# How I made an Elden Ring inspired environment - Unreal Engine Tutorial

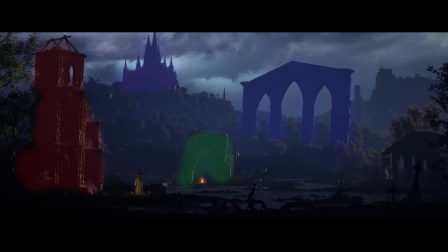I have separated each main element into different layers and different parts enough so that they can be observed on their own. For instance, I have the church as the main foreground element, the ruins in the middle ground, drawing attention using the campfire,
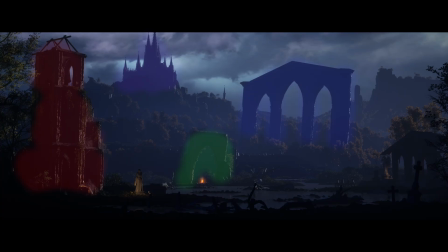and larger structures like the bigger arch ruin and the castle in the background. I also want to point out a few of the thought process in placing these assets where I've placed them.
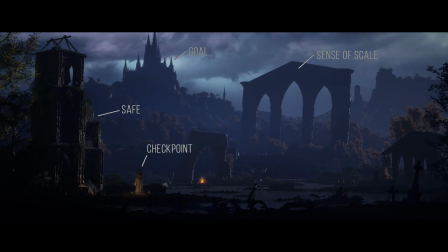Basically in the game, churches are a safer place to be in and there are small statues called Stake of Americas in the game which is like your checkpoint. If you die you get revived around there that's why I have placed them together in this
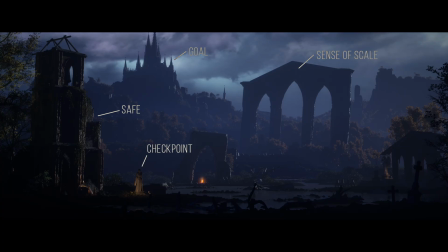left corner and the castle being like your end goal to reach there are also displaying a sense of scale in this particular environment by having this big ruins just like in the game.
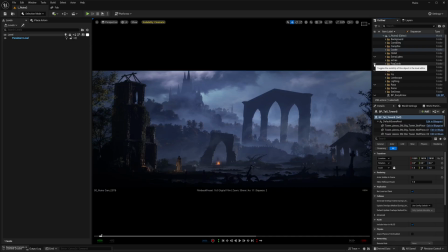And to exaggerate having layers in this scene,
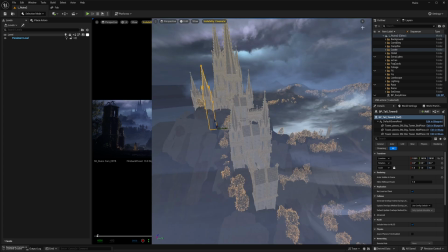I've added fog cards in the middle of each layer using the easy fog pack.
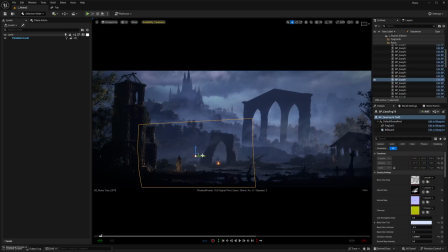This allows me to quickly place fog planes in between layers or where I think there should be more fog. I've actually also made two different groups. One is to add a general fog to the entire scene and then one is to divide those layers even further.
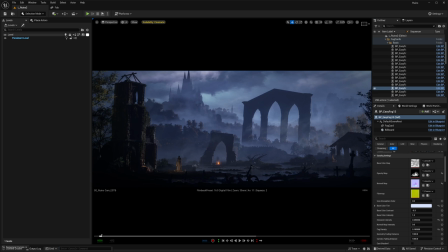Now let's talk about lighting. I won't go too much into details but I'll quickly cover the steps that I took to achieve this lighting in the scene.
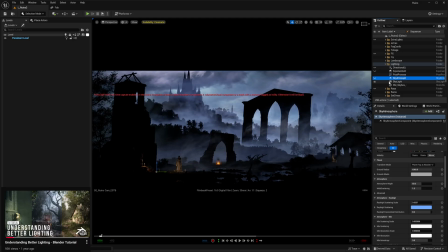I've also made a video about understanding better lighting before, so make sure you check that out afterwards as well.
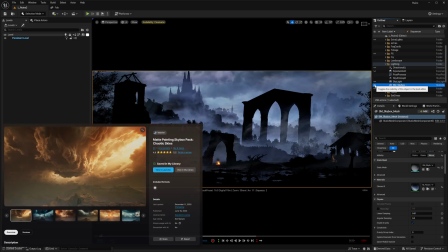As a base lighting, I'm using a chaotic sky skybox as a sky texture.
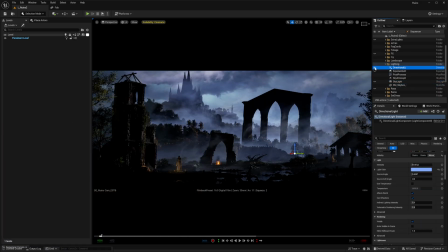And I'm using very soft directional light combined with a real-time captured skylight to give an overall lighting before I move on to adding extra lights to push this further.
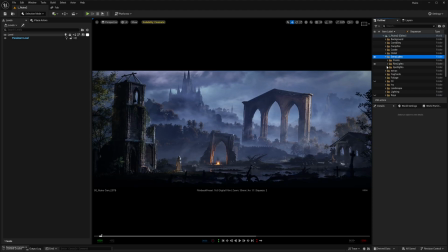Most of the heavy lifting was done with spotlights and extra lights to push the look and feel of the image.
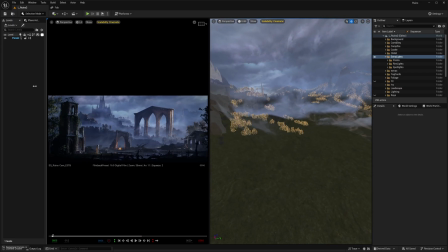Let me break this down real quickly for you.
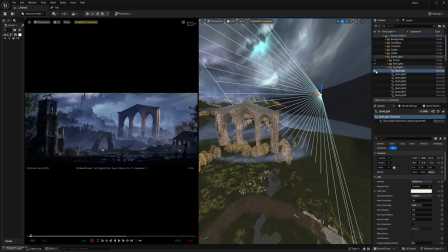I've added a lot of these spotlights to highlight the structures and give a bit more color than just a monotone look.
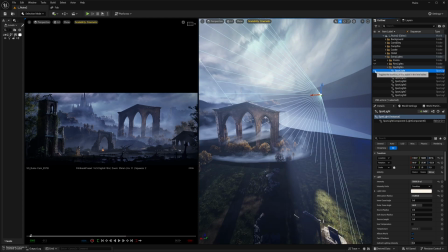For instance I have this yellow bright spotlight in front of the ruin
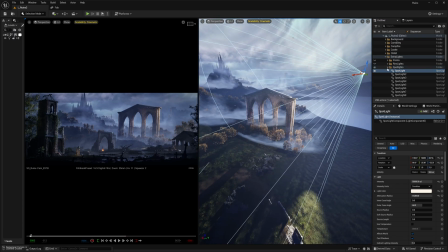and another spotlight coming from behind to highlight and separate the layer.
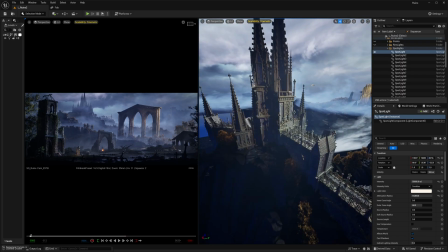I've done that with every single element in this scene even the castles at the back.
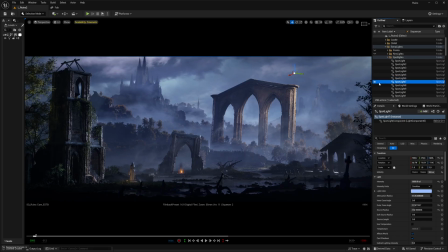I've also added a spotlight to highlight the main church as well giving a bit more depth more detail popping out and I think it's necessary to highlight all those key features of your image.
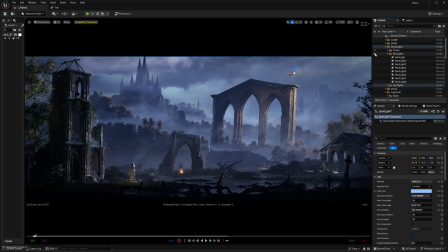Then I added a bunch of rect lights to highlight the silhouette of these structures especially in the foreground.
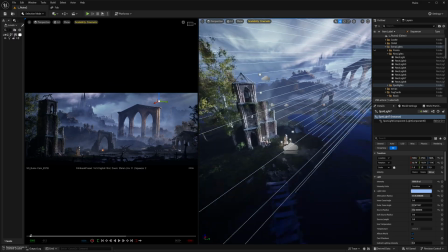This makes the the elements look sharper and it also helps to not make them blend in with the background.
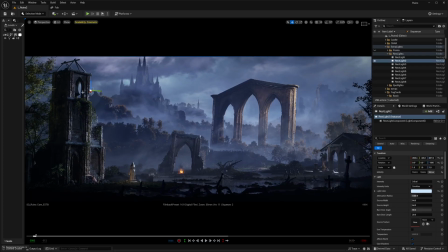For example if you look at the bell here without the rect light it's a little bit blended in it doesn't look like a bell and adding that rim light helps a lot. Same with the building on the right and the tombstones in the foreground as well.
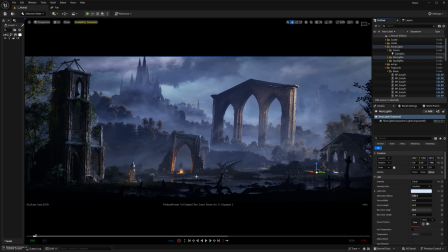Finally I added a point light to support the campfire in the middle of the ruin. Now this approach may not make it look realistic but I wasn't aiming for realism either.